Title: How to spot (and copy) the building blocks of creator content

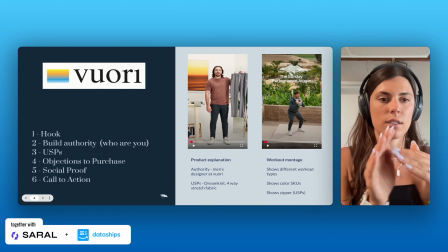That authenticity of the creator content clips mixed with this similar format of a best performing ad could kind of take this format to the next level.
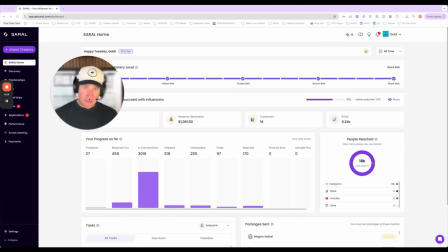All right, if you've been following me for a while, you know I believe the real leverage in D2C growth today isn't happening just in your ad account. It's upstream to that. It's about who you are as a brand. And one of the best brand building activities that you can run is influencer marketing. And I don't just mean paying people to post for you or sending some famous people product.
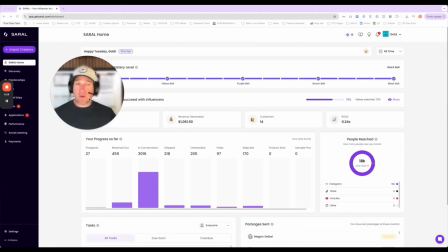I mean building an owned influencer community, one that promotes you on repeat and drives relentless social proof. The best tool I found to do that is called Sorrel. Sorrel handles everything, seriously, end to end.
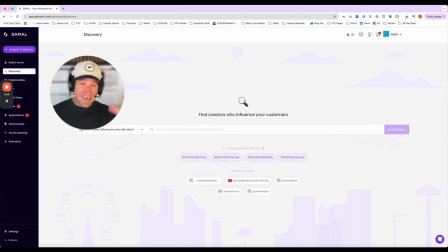You can discover any creator you want so they can help you define the ideal partners. You can automate all of your outreach at scale.
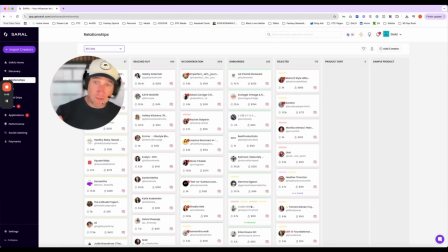It's crazy. Every communication, every relationship, all visible in one spot. It integrates with Shopify so you can ship the products really easily.
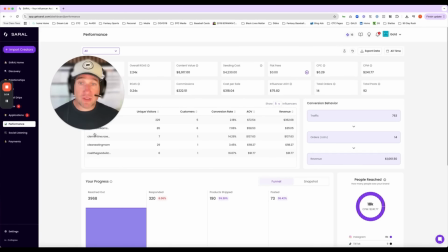You can also track all of your performance with their built-in tools. And then you can monitor every mention on Instagram, TikTok, and YouTube through their social listening platform.
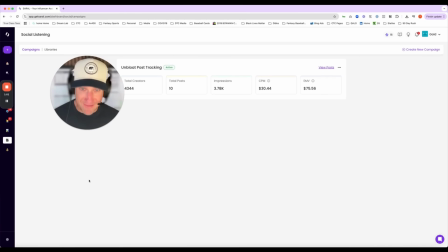It's like HubSpot for influencer marketing. If you're serious about brand growth this year, you need to check it out. Head to getsorall.com. We'll drop a link in the show notes and tell them Taylor sent you. I'll hook you up with a little love. Again, that's getsorall.com, and build your own influencer community today.
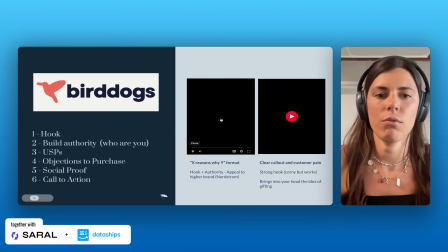All right, let's move on to Bird Dogs, another brand that many of you know and love. This is your kind of X reasons why format.
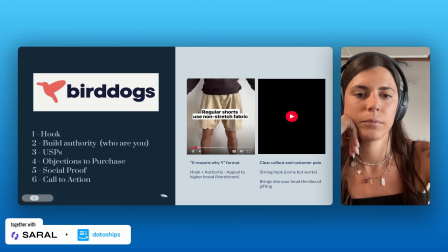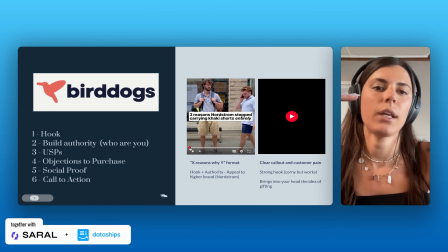This is an extremely native to feed looking style video, right? There's just music, there's native to feed style captions and text overlays on this 3 reasons why.
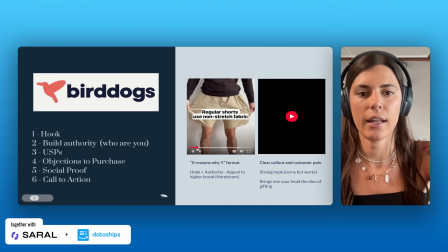It really carries you through the video itself, meaning that like all these clips are pretty short and punchy.
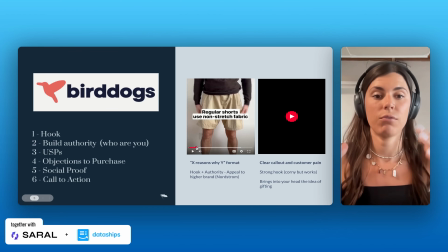It pulls together like a lot of different shots of the product in different places here.
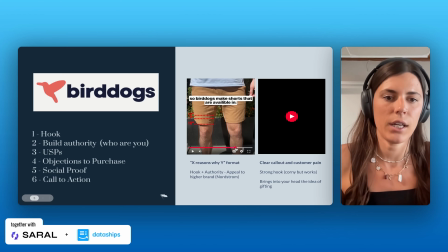And it's funny. Like if you watch this whole video through, it's actually really funny. A lot of the different call outs and kind of the storyline that they walk you through.
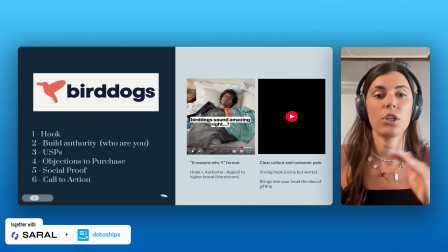They're selling to males, which we've seen that kind of humor angle work really well with the male consumer.
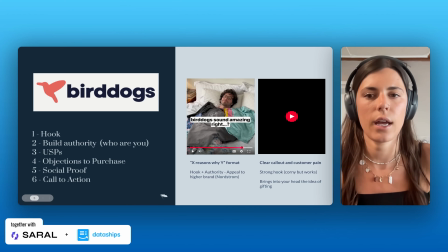They also lean into that hook and authority, kind of appealing to this higher brand, right, Nordstrom, and kind of play off that in the beginning, which is a good hook.
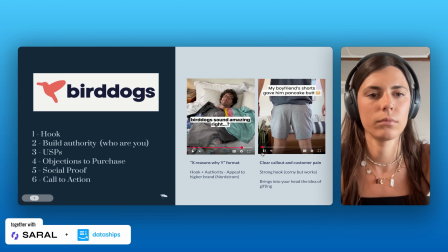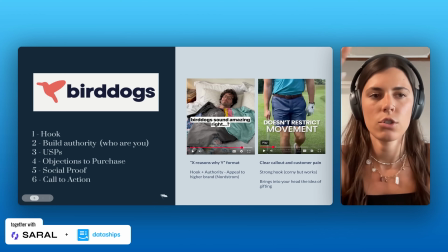All right, this one is awesome. What's interesting about both of these strong ads for Bird Dogs is neither of them have voiceover.
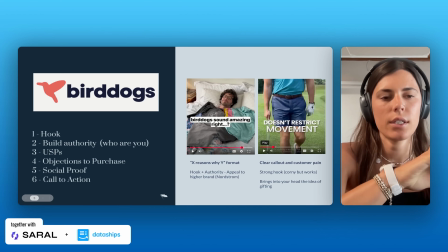They're both music, right, in the background with text overlay, kind of a script that moves you along through that video.
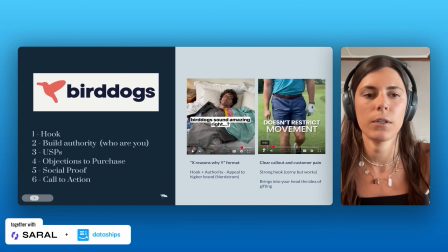Really clear call out and customer pain point in the first 3 seconds, which makes this video extremely strong.
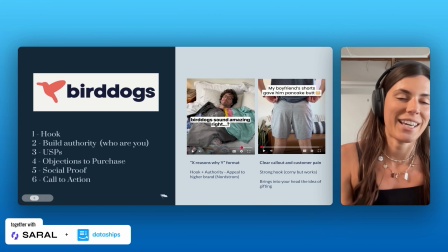No one is watching your video past seconds 1, 2, 3, maybe 5 seconds max.
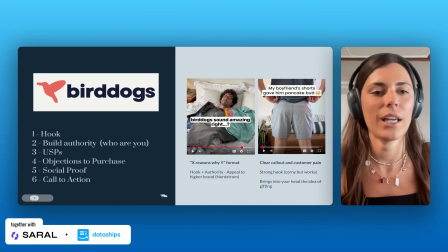So if you're not calling out something that's going to hook them in right here in the beginning of your video, you've already lost them, right?
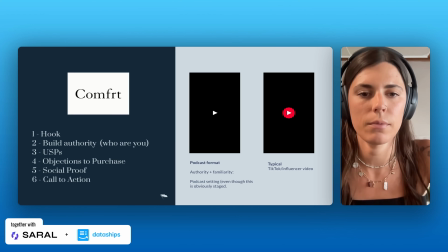Okay, next we're going to check out these Comfrt examples.
Those sweatpants look really comfortable.
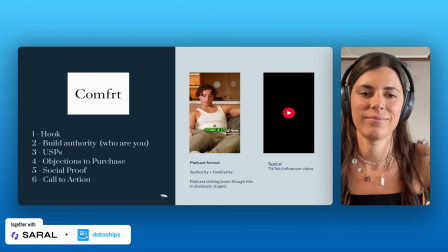You don't know about Comfrt? No. Bro, they're going so viral right now for being the comfiest, lightly weighted sweat set on the market, and they're the best thing I've ever purchased. May I feel? Yeah, check them out. Wait, dude, check out the whole set. I don't fly or do any sort of traveling unless it's in a Comfrt set.
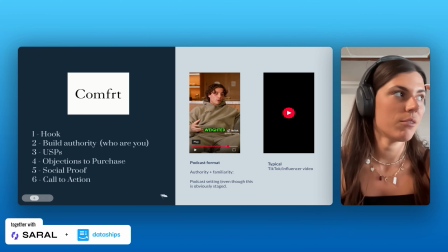I love the brand because it's like this slightly weighted.
So I love this video because it's that kind of tried and true podcast style format, which we know is working for a lot of brands right now. And having these 2 creators talk back and forth to each other is just a really awesome way to build authority and familiarity with the brand.
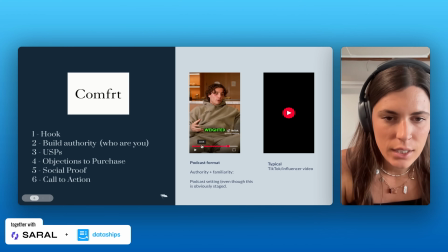Now, what I wish this brand had done is start out with this clip.
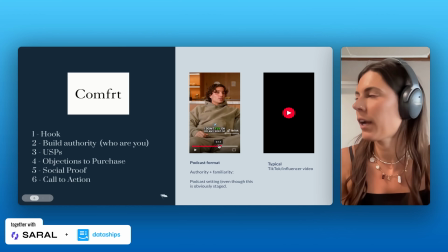Let's see if we can find it right here, right?
Sort of traveling.
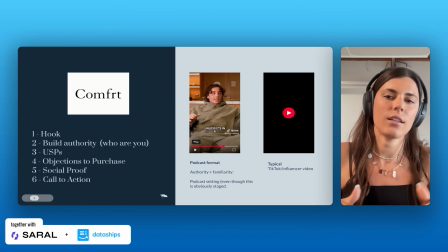He goes, I don't do any sort of traveling unless it's in a Comfrt set. So I wish this brand would have taken this, maybe they have, right?
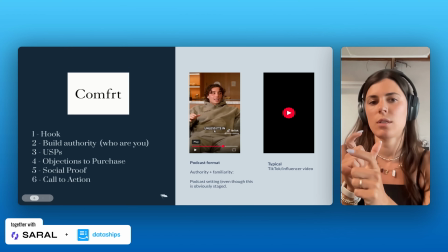But this video and taken that clip and pushed it towards the beginning. That's a much stronger hook than what they're leaning with right here.
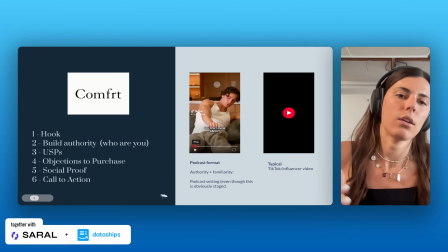Sweatpants look really comfortable. Those sweatpants look really comfortable.
Okay, sure. That feels more like branded, organic style content.